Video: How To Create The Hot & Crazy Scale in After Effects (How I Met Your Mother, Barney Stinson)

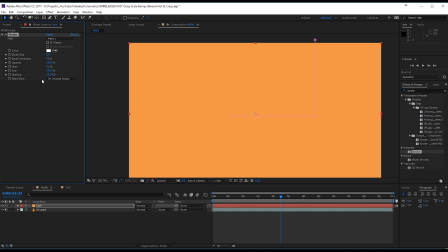So this is our open mask that we are using to add a stroke to. Right here, the paint style, let's change that to untransparent.
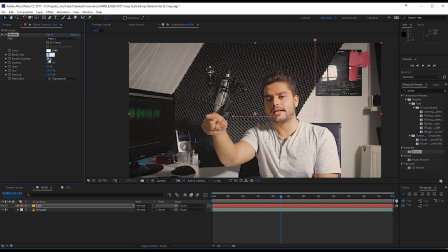And we're going to make our brush size something like 9. Okay, so there we go.
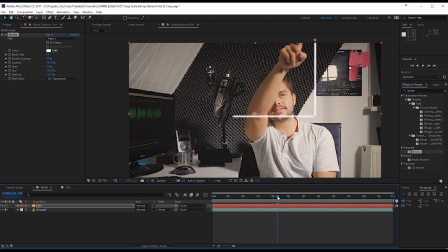We can actually already see our line right here. So again, go to the beginning where we start animating over here. And I'm going to click on the end, on the stopwatch for the end right here, and just change this to 0.
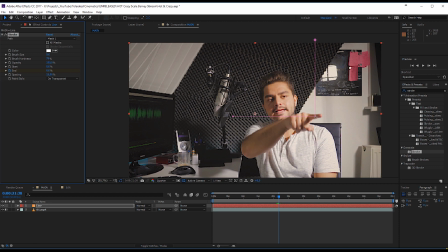Then move all the way until we're actually stopping right over here in the first corner, and just put it like 50% or a little bit less. Okay, there we go. And now we have this animation already, and then go all the way till the end, or actually when I start again.
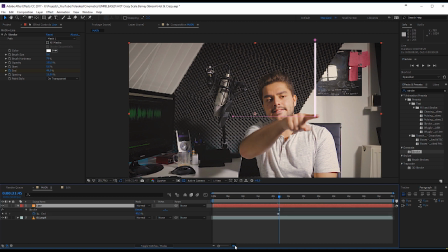So right over here, we're going to press U on the keyboard, zoom in a little bit, and you're going to see that we just have these two keyframes. So what I've done is like right here I pause for a second. So what I want to do is actually make sure that my keyframes also pause in value. So I will click right over here on this diamond icon to create another keyframe with the same value.
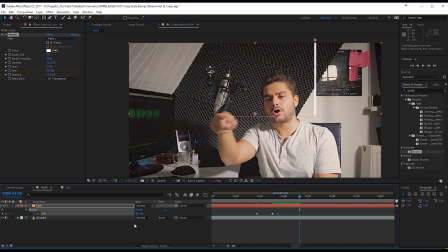Then from there on, all the way till the end, we are going to change this to 100%. Okay, so now we have this kind of animation. And as you can see, it's following along nicely. What you can do as well is also start like with a ease. So you can right click, keyframe assistance, easy ease.
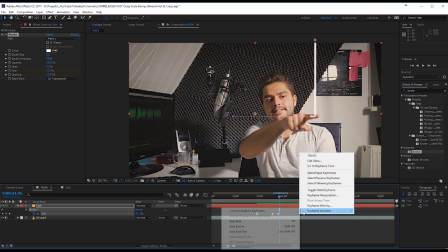This is a more neutral animation.
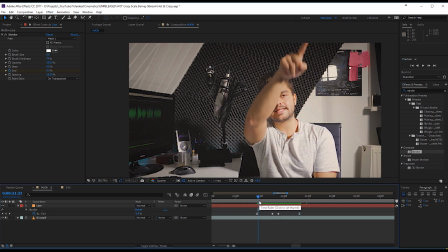So as you can see, my hand doesn't go like in a linear speed, like it's not at a constant speed. It starts off slowly and I stop, slowly right here. So we'll just select these two as well, right click, easy ease, and there we go. So this is going to make it a little bit smoother.
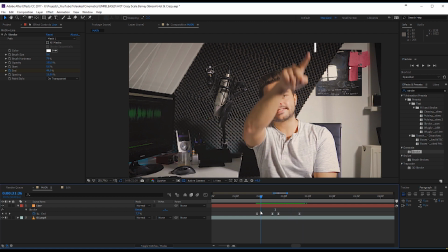And there we have our first line. So this is extremely simple to create, as you can see.
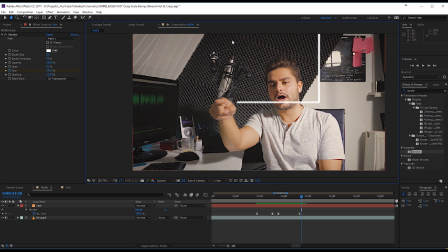Of course, I would suggest you to actually keep it in screen, like try to center your graph because it doesn't look very nice or well composed.
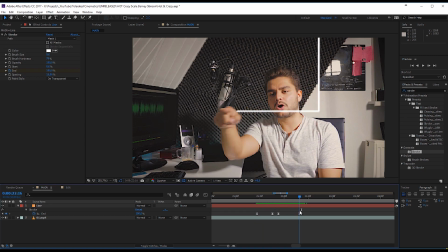I tried a few times. I didn't do a very good job at it, so hopefully you'll do better. And if you do, link it in the comments below so I can go and check it out. Okay, so we have this right here. So now what I will do is actually write down the crazy word. So again, it's not going to be exact.
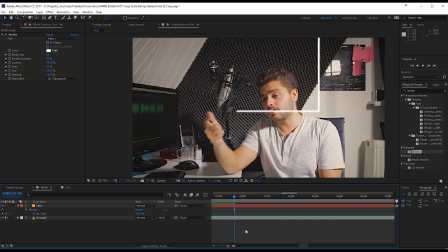Try to write as fast as you can so that you can animate your text as fast as you can, and that's going to make it look a lot more realistic. So like, for example, I write my text right here, but I made my graph right here. So this is a mistake. Honestly, but it doesn't matter too much right here. Okay, so I write a C right here.
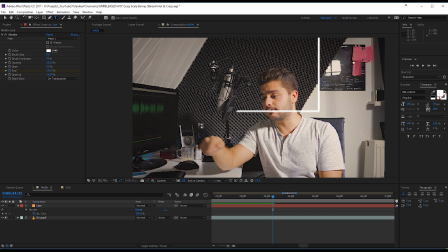So I will take my text tool right here, make sure that it's on horizontal text tool. And we're going to click over here and write crazy. I'm going to be using the font Bellaboo. This font just looks, like playful and like I'm writing with my hands.
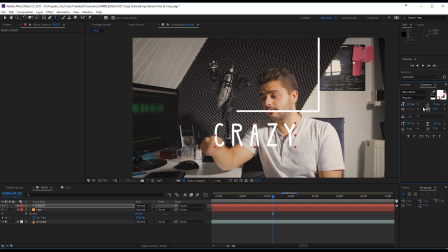And of course, play with the size of your text and also with the spacing of your text. Like for example, I actually spaced my letters a lot and way too much, and therefore I spaced my text over here. So try to just double check everything.
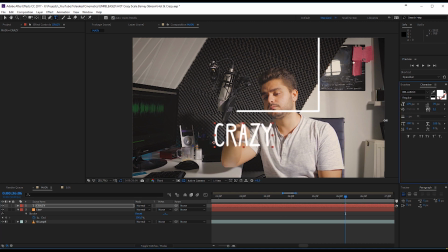For example, I can actually put them a little bit closer together, as I can see. So this is going to be how I write my text. And what you want to do here is again, do the same kind of technique.
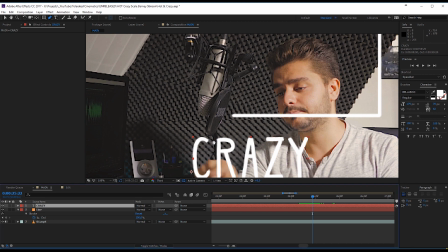Follow your hand movement, so watch closely, and then we're going to actually draw the exact hand motion that you're actually doing.
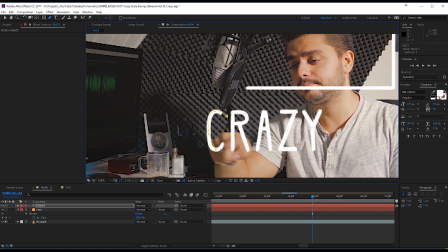So for example, I start up here to create my C. I will draw around my C, then I will start over here, and I will draw this first line, then I come back up here, I draw this first part of the letter R, okay? And then I come over here,
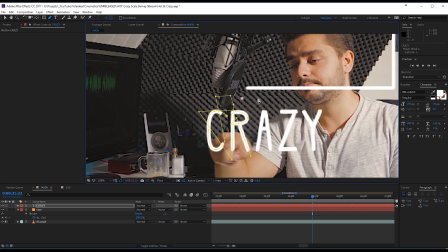and I draw this last leg of the R. Then I come over here and actually just make sure that you're continuing on the same mask, and I will draw this first, come back up, and then draw this one. Of course, you can always go and change it a little bit more to make it as perfect as possible.
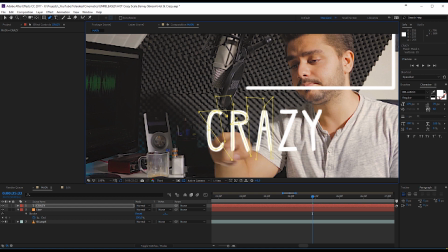Try to put the line really in the center of your text because it's really, really important. Okay, so let's continue.